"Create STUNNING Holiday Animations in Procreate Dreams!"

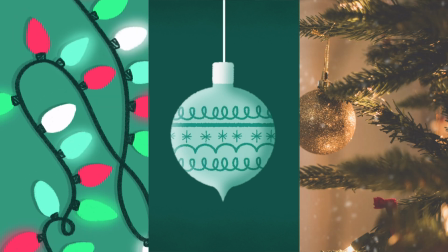0:00 Hey everyone! In this video, I will walk you through three simple holiday animation techniques.
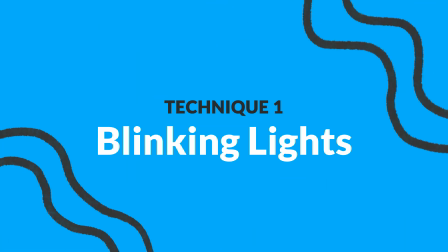0:05 The first technique is animating blinking lights.
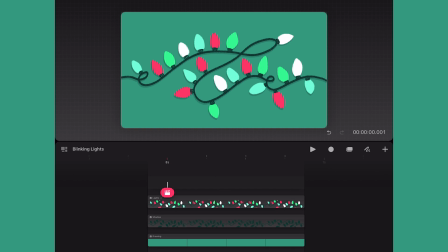0:09 To start out, I have my project already set up with an illustration of multicolored lights. I'll start by going into an empty track above my lights and toggling on drawing mode and then entering the flipbook mode.
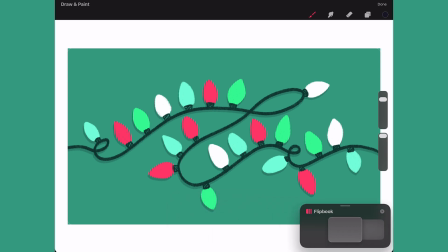0:23 To add the glow effect, I'll use the color drop tool to pick up the color of a light bulb, and then I will draw an oval shape that extends past the underlying light bulb. This way, the glow will shine past the light bulb.
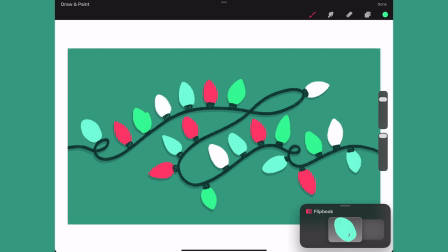0:39 And to create the alternating blinking effect, I will skip the red light bulb and draw over the green light bulb, and I will continue drawing the glow for every other light bulb.
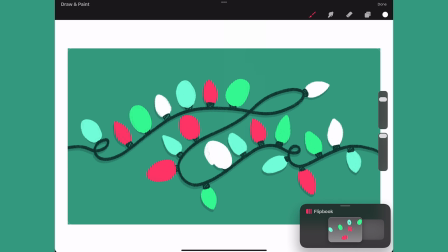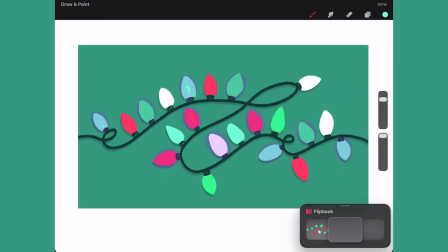1:10 Once done, I will create a new frame, and now I will start with the red light bulb, and then I will continue drawing every other light bulb, getting all the light bulbs that were skipped in the last frame.
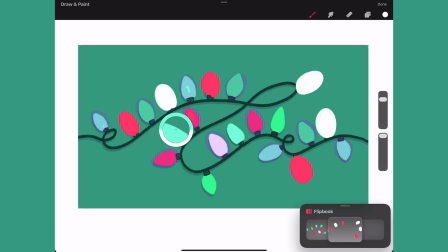Once I've drawn all the remaining glows,
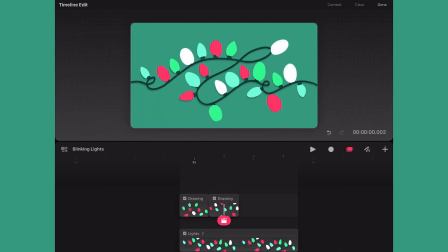1:36 I will return to the timeline and select the frames and extend them so essentially each frame will hold for half a second. This long hold will allow for the blinking to be more slow and subtle.
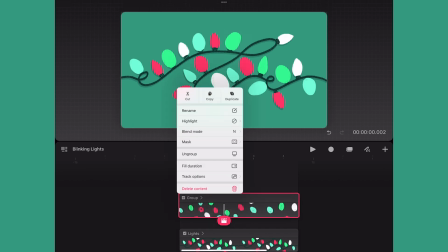1:49 Next, I will group the frames and rename the group glow.
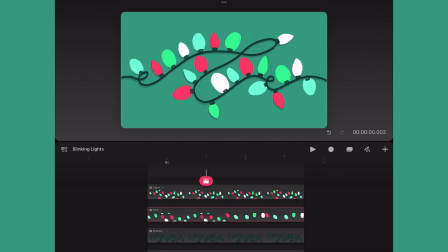1:53 Next, I will move the group in between my lights and shadow layers, and then I'll delete the empty track.
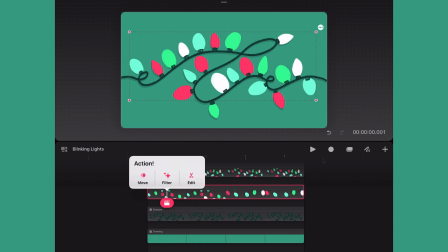2:00 Now I'll add a Gaussian blur by tapping on the action button and choosing filter, and then tapping on Gaussian blur.
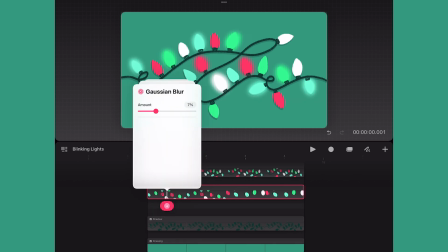2:08 And now I'll drag the slider until I'm satisfied with the final effect, which ended up being 7%.
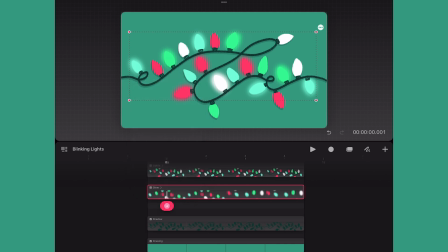2:15 I'd recommend just playing around with the slider until you get the desired effect you want.
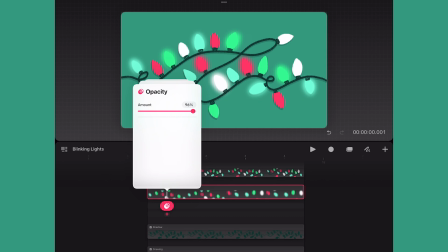2:20 Next, I want to make my glow a little more subtle, so I'm going to reduce the opacity of the group to around 70%. This step is really about personal preference.
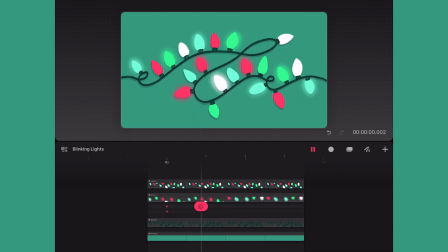2:31 Depending on your colors and background, you may not need to reduce the opacity, or you may want to make your glow more transparent.
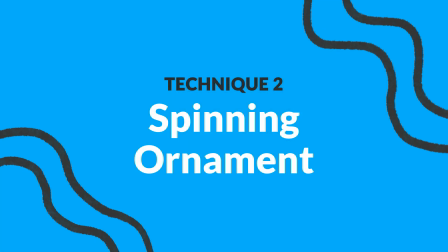2:39 Pick what works best for you. And that's it. The next technique will show you how to animate a spinning ornament.
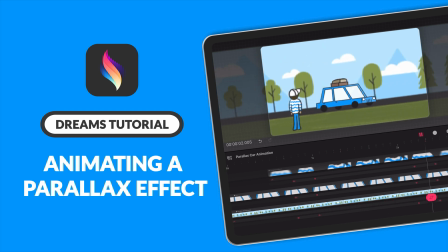2:46 This technique works a lot like my parallax scrolling car tutorial,
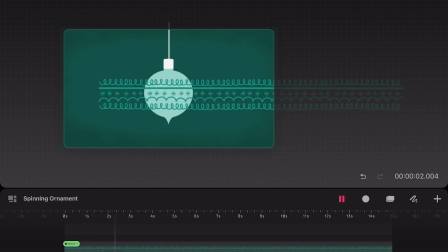2:51 where I will have a long pattern which I will move to the right, which will give the illusion that the ornament is spinning.
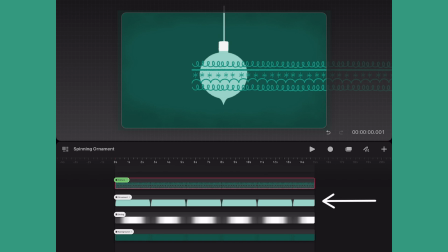2:59 To start out, I have already drawn an ornament on one track and have the long ornamental pattern on the track above it.
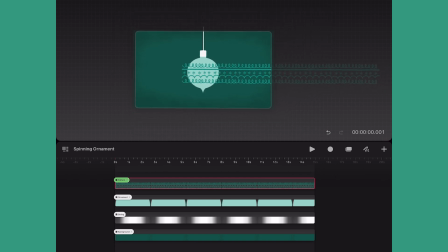3:08 I'm going to just zoom out so I can see the full pattern.
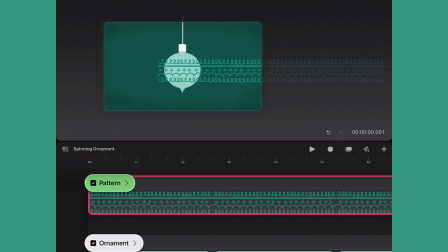3:11 And then I'm going to zoom in on the timeline to make sure the action button is aligned to the first frame of the timeline.
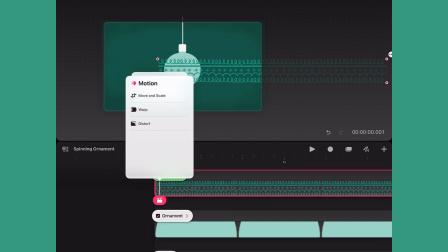3:19 Next, I'll tap the action button and choose motion and tap on move and scale to create a new move keyframe.
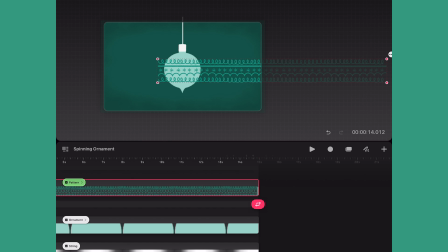3:27 Now I'll zoom back out on the timeline and go to the very last frame and add a new movement keyframe.
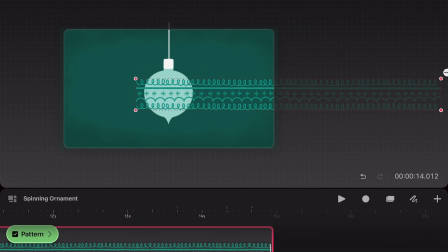3:34 Now I'll go to the canvas area and we'll move the pattern to the left. Tip: to help me move the pattern in a straight line, I will hold one finger to the screen as I move it to activate snapping so it stays centered.
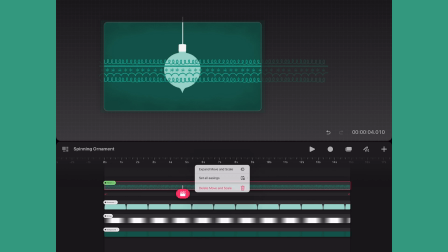3:49 Next, I'm going to tap in between the keyframes to bring up the easing options, and I'm going to make sure it's set to linear easing. This way, there's a nice consistent movement.